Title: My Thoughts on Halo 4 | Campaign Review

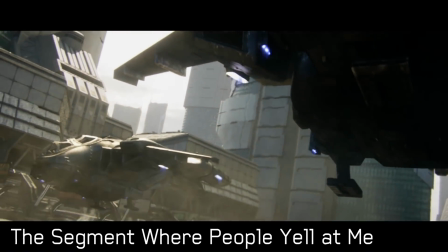Now world building wise, everything here feels like a natural evolution of where Halo 3 left off, to a casual like me at least.
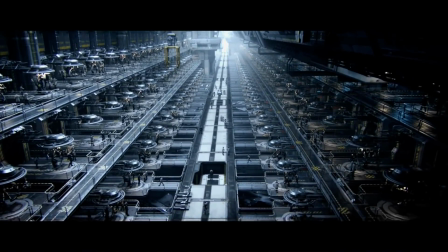It makes complete sense for Oni and the UNSC to replace the Master Chief with a new generation of Spartans,
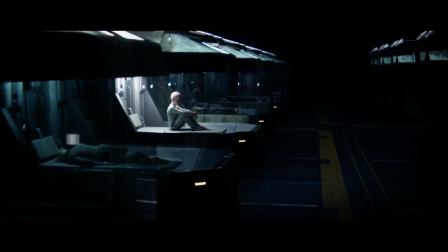but this time without the controversy of child kidnappings and essentially breeding sociopathic war machines. It feels right to explore the forerunners a bit more now that the flood is gone,
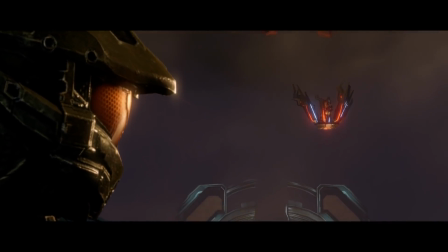but With all the new lore bits introduced in Halo 4, my favorite is the introduction of Jewel Emdama's Covenant.
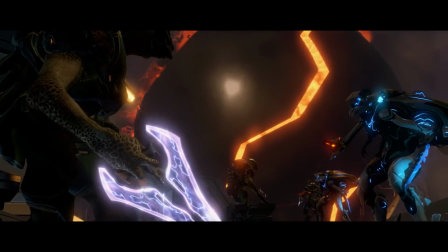Rather than simply have the Old Covenant come back for no real reason, we get a side sect of religious fanatics that worship the Didact and his Prometheans.
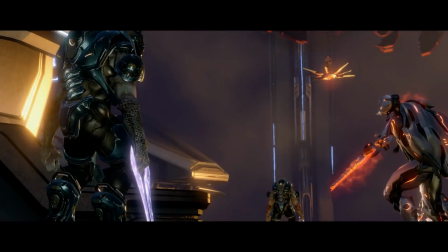I feel like this was a great way to keep the familiar enemies in the game's sandbox, while at the same time keeping continuity with the lore.
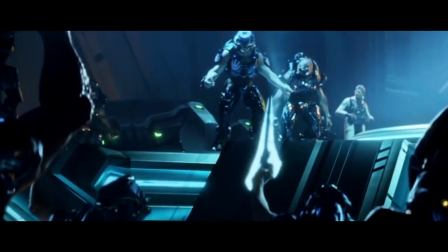While there isn't that much on them beyond this in the game's main campaign, they actually feature quite heavily in Spartan Ops, led by the best villain since Halo 2's Prophet of Truth.
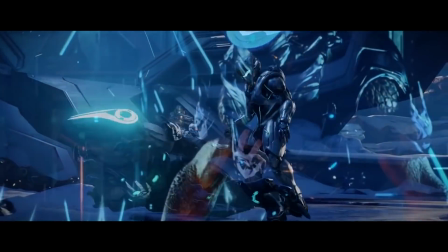It'd be a damn shame if they did nothing with the character in the next game. The game's visuals and cinematography. Setting aside whatever art gripes I may have, this is a beautiful looking game with absolutely phenomenal visual presentation and pacing.
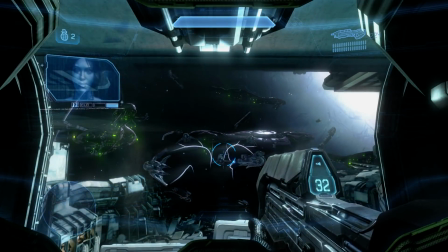From the reveal of the Covenant fleet in Dawn,
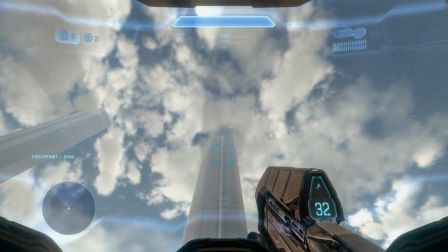to the discovery of the Forerunner structures on Requiem you could tell whoever was in charge of pacing knew exactly what they were doing.
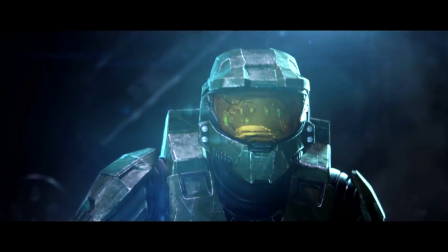This is something Halo has always excelled at.
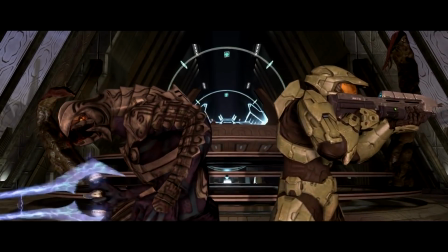Even if the script was a bit lacking or the emotional scenes just weren't landing, the visual presentation has always been there to boost it significantly.
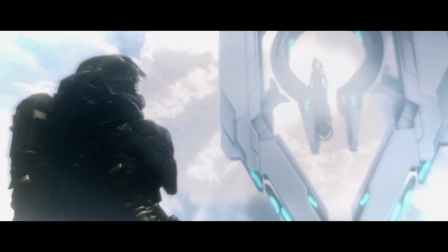Even the librarian scene for as poorly written as it is is still visually interesting.
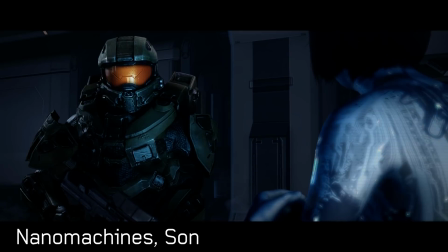While we're on the topic of art I'd like to discuss Chief's new armor. Now this might be a little bit spicy but I actually prefer this armor to the original,
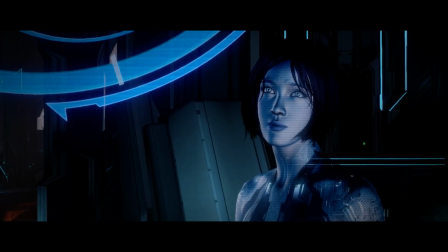primarily because of how the cinematic directors utilize its design to convey emotion in cutscenes and emphasize a generational difference.
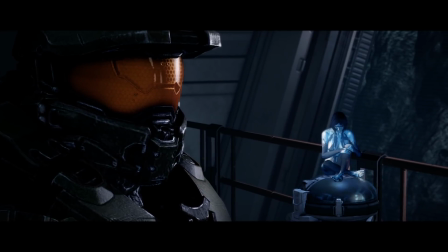Many key shots take advantage of the way the visor looks from a different angle. A good example of this is when Chief and Cortana crash land on Requiem.
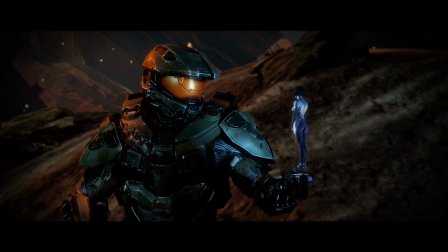In this shot, when Chief coaxes the truth out of Cortana, his helmet resembles a slightly furrowed brow and conveys a stern attitude,
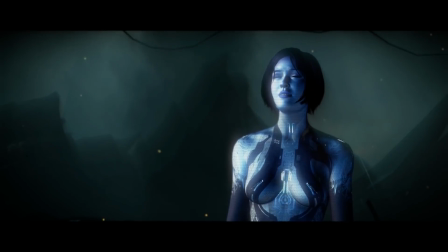whereas when he puts it together that she's dying, the shot is focused in a way where his helmet's expression more resembles a look of concern or panic. There's little moments like this throughout the entire campaign, but the strongest use of his armor is in the game's climax.
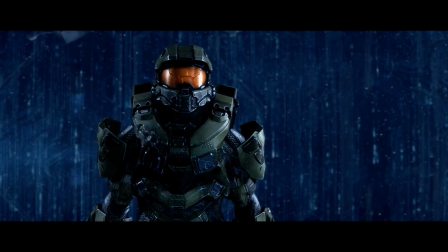After Cortana fades away, Chief's shoulders are slumped down and his helmet is tilted up ever so slightly.
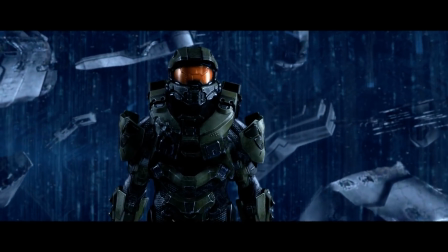His pose and the way this shot was photographed makes him seem so small and helpless.
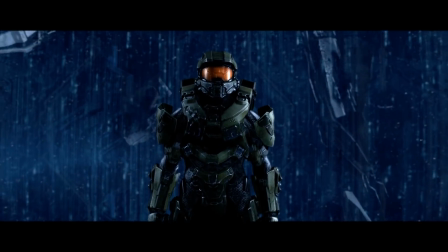It's my headcanon that his shoulder armor was designed like this just to get this shot because it is so perfect.
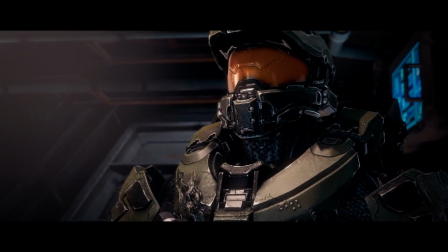As for the generational difference, this one is a bit more obvious. Compared to the Spartan 4s, Chief looks like a relic from a different time.
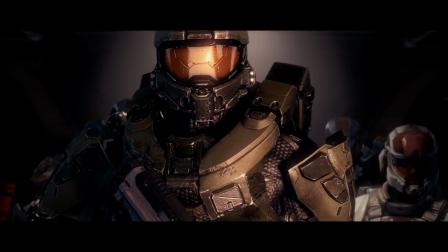His armor is more rugged, bulky, and significantly less sleek than that of the newer Spartans.
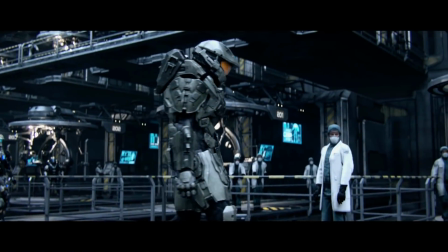He's also much taller than them, especially in the outro cutscene where he towers above everyone on board the Infinity.
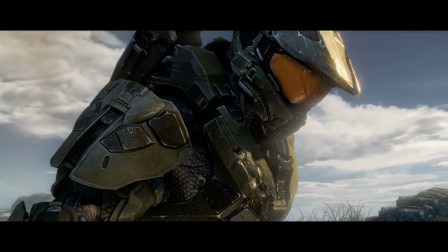The sound design for his armor also helps out significantly. In this game, and even in Halo 5, but to a much less successful extent.
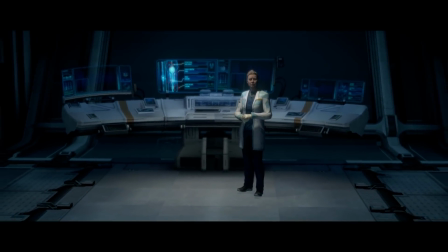Chief doesn't just look like a walking tank, he sounds like one, which is something I never really felt in any of the prior games.
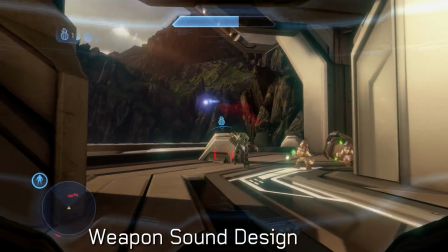Which brings me to the game's sound design, particularly that of the weapons.
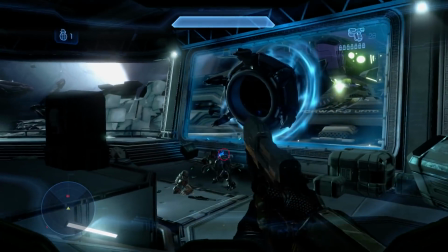While it is jarring to have nothing sound like it used to, especially when the game is a direct sequel and not a spin-off title,
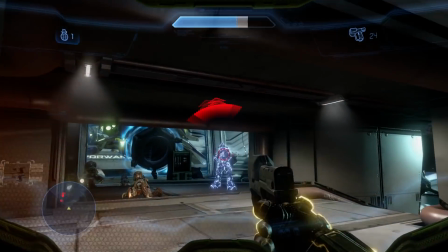I can't deny how much I love the sounds of most weapons in this game. They have a distinct punch that many of the Bungie era weapons lacked.
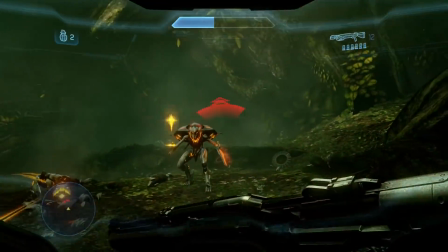Just take a listen.
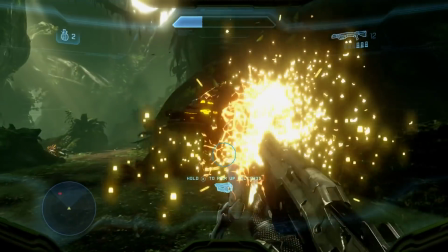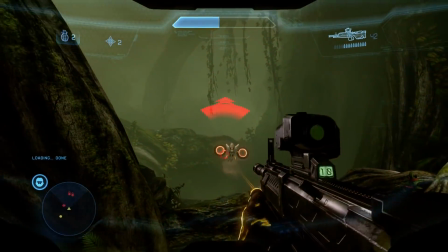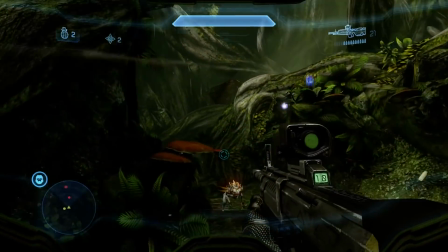Now, this isn't to say that I love all of the sounds, of course there are some that I feel just don't compare,
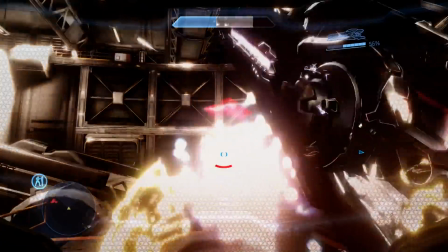such as the beam rifle, and the rocket launcher,
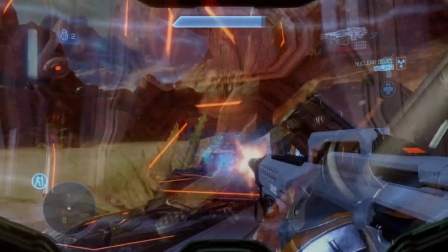but the worst offender is easily the battle rifle.